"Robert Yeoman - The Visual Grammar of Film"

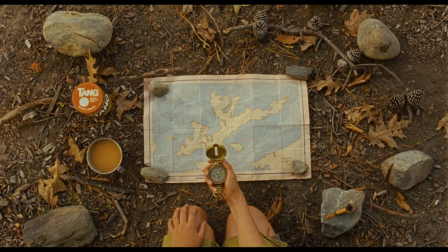Okay, and action.
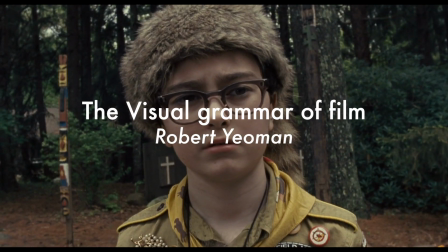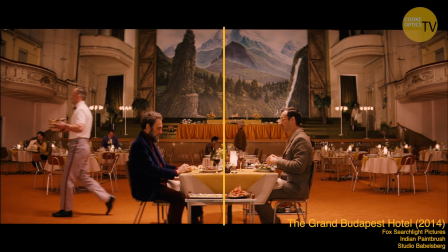With Wes Anderson, obviously, it's a very symmetrical frame. We literally go into the locations and have my camera assistants measure
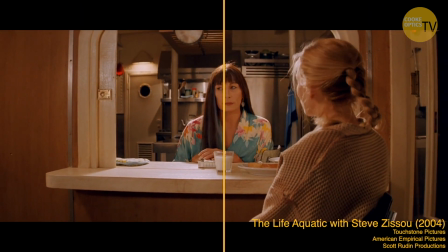out from the lens to the corners of the room to make sure the camera's placed dead center in the room.
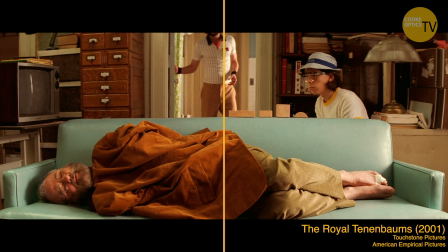Because one of the first things Wes always asks when he shows up on set is, are we in the center here? And I always want to be able to say yes, you know? And so sometimes we have to make modifications to that, but we always start in the center. We have the crosshairs on the viewfinder, and you know, the crosshairs are generally on the person sitting there, you know, in the chair, right?
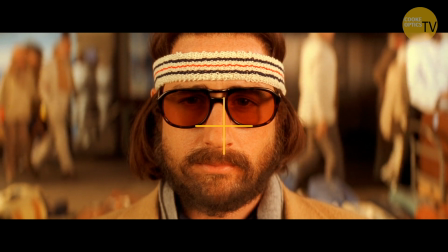So that's something that with Wes is just kind of a given, and sometimes it changes, but that's always a good starting point.
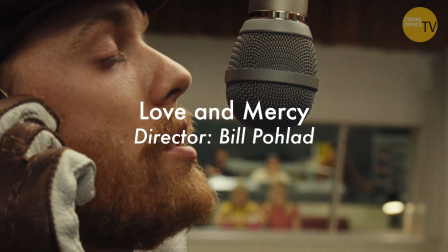I'm picking up good vibrations. She's giving me the excitations.
I did a movie a few years ago called Love and Mercy with Bill Pohlad. It was about Brian Wilson of the Beach Boys.
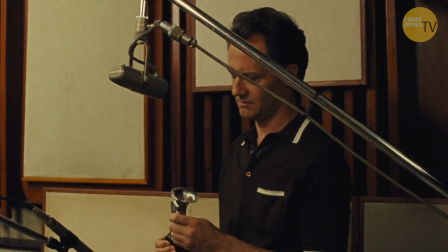We decided to shoot a lot of the stuff in the studio with Paul Dano playing Brian Wilson.
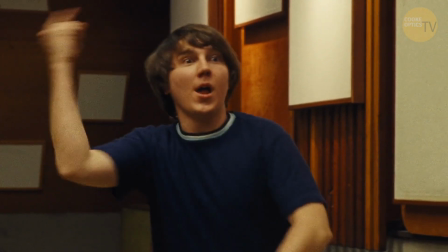We shot it 16mm documentary style. The only movie I've ever worked on where the director,
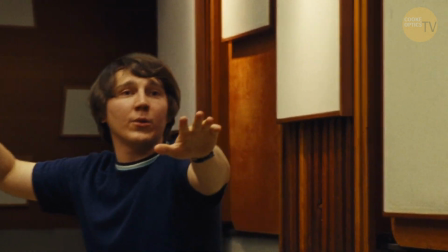Bill, when he would rehearse the actors, we weren't allowed to see because he wanted it to be totally documentary. And he even pushed us to kind of, for lack of a better word, do messy frames.
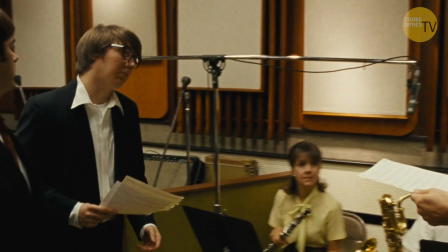You know, he wanted to feel more real, more documentary, not the perfect frame, not the perfect lighting.
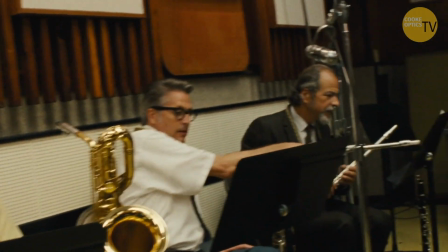You know, even rough it up a little bit in the shooting. And at first this goes against my grain.
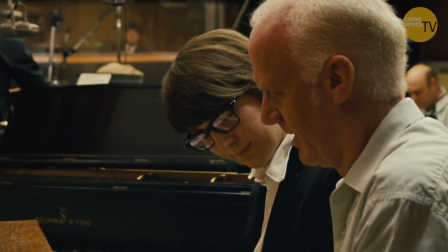I'm always trying to make it perfect. But then I kind of embraced that style. I think it worked really well for the film. And sometimes I would carry the camera like this with the eyepiece, and I would be, you know, doing this kind of thing.
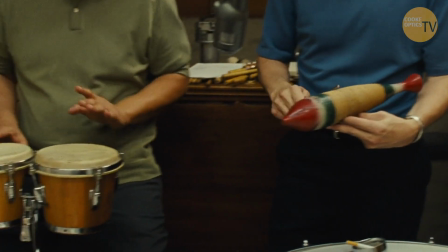It really gave a feeling of reality to those scenes,
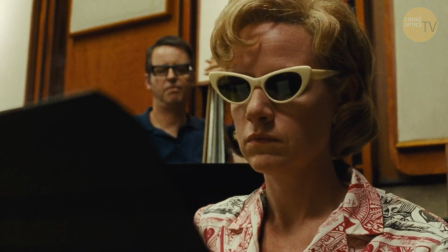and it's one of those things I've gotten so many comments from people who have seen the film and love the film, how much they love those particular sequences in the recording studios. And so it's about as opposite of a Wes Anderson film as you could get. So, you know, I try to get inside the director's head and see what the director feels. You know, do you want your close-ups dead center, or do you want them off to the side? And we kind of together come up with the visual grammar of the film, and once we've kind of established that, we kind of keep to that way of thinking, I think so.
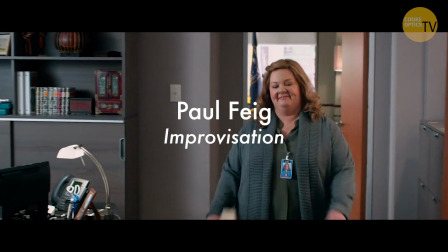I used to work with Paul Feig, and we did Bridesmaids and Vi and The Heat. Everything's improv, and we run 2 cameras on everything. If you and I are having a conversation, we have a camera on you and a camera on me, and the actors are free to improv and do what they want.
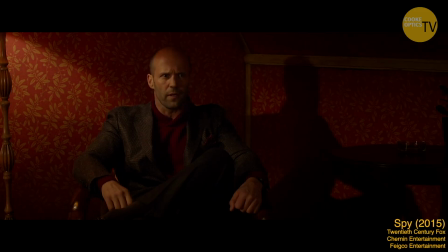I've watched the couple that raised me explode in a van.
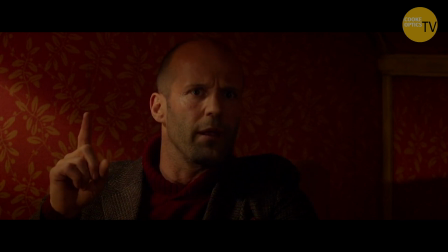I watched the woman I love get tossed from a plane and hit by another plane mid-air.
So it's a lot looser style. Wes's style is very controlled, you know, it's very thought out beforehand.
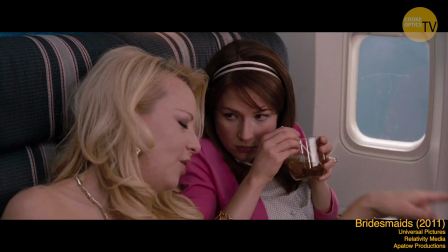Whereas with Paul, it was a much looser kind of thing where he wants the actors to have the freedom to come up with things on their own.
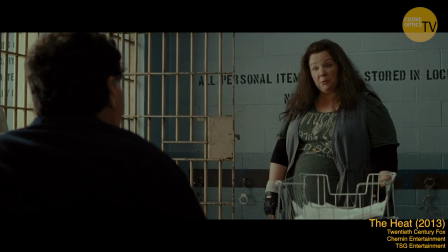They came and got him. Who's they? Better be 2 of me. Is it 2 of me? It was a lady.
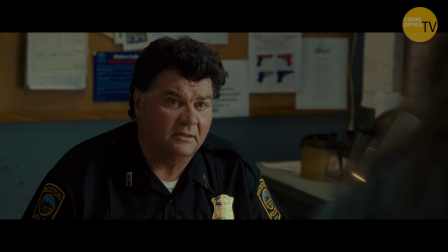She was... I'm a lady. Did I come and get him? No, it was a different lady. She was nice.
So we have a rough game plan going in, but it always changes.
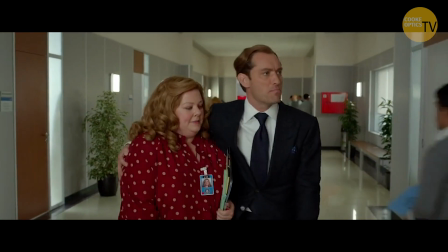So sometimes you have to think pretty quick on your feet, and after the rehearsal you kind of know roughly where people are going to be.
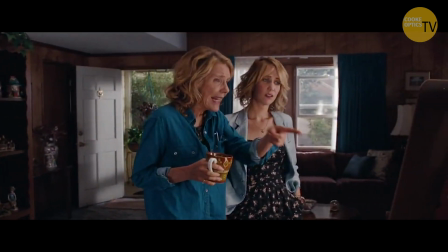And I find with most actors, once they find where they like to go, they generally go to the same place. Not always, but you know, so once we kind of know where they're going to end up, we find, you know, take a moment, tweak the lighting as best we can, and then we roll 2 cameras. And so it's a whole different, about as opposite of an approach as I have with Wes.